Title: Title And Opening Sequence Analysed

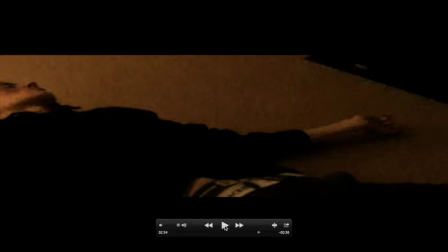4:11 As you can also see on this shot is that haze and intro flash special effects have been used to represent that it is from the dead person played by George, actual point of view.
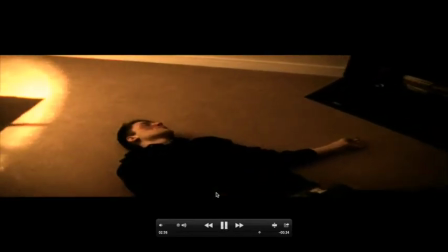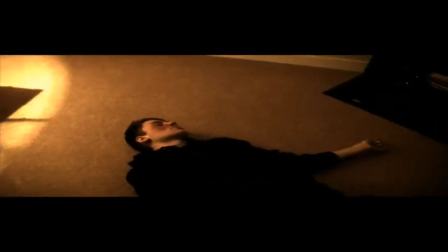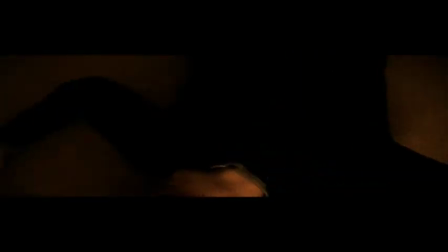4:32 As you can see here, this is George picking up the victim and dragging him away, showing that he's dead, he's being dragged away now.
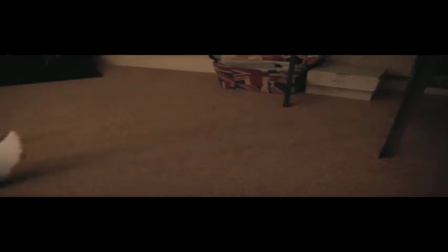4:39 There's 1 down out of the friends.
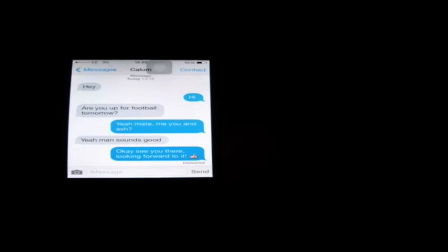4:45 And this shows the exact place where George initially committed suicide, which shows the correlation between what's actually happened then and what's happening now. That shot just gone showed the text message sent by the antagonist George on Callum's phone to the rest of his friends, suggesting that Callum's down but the 2 are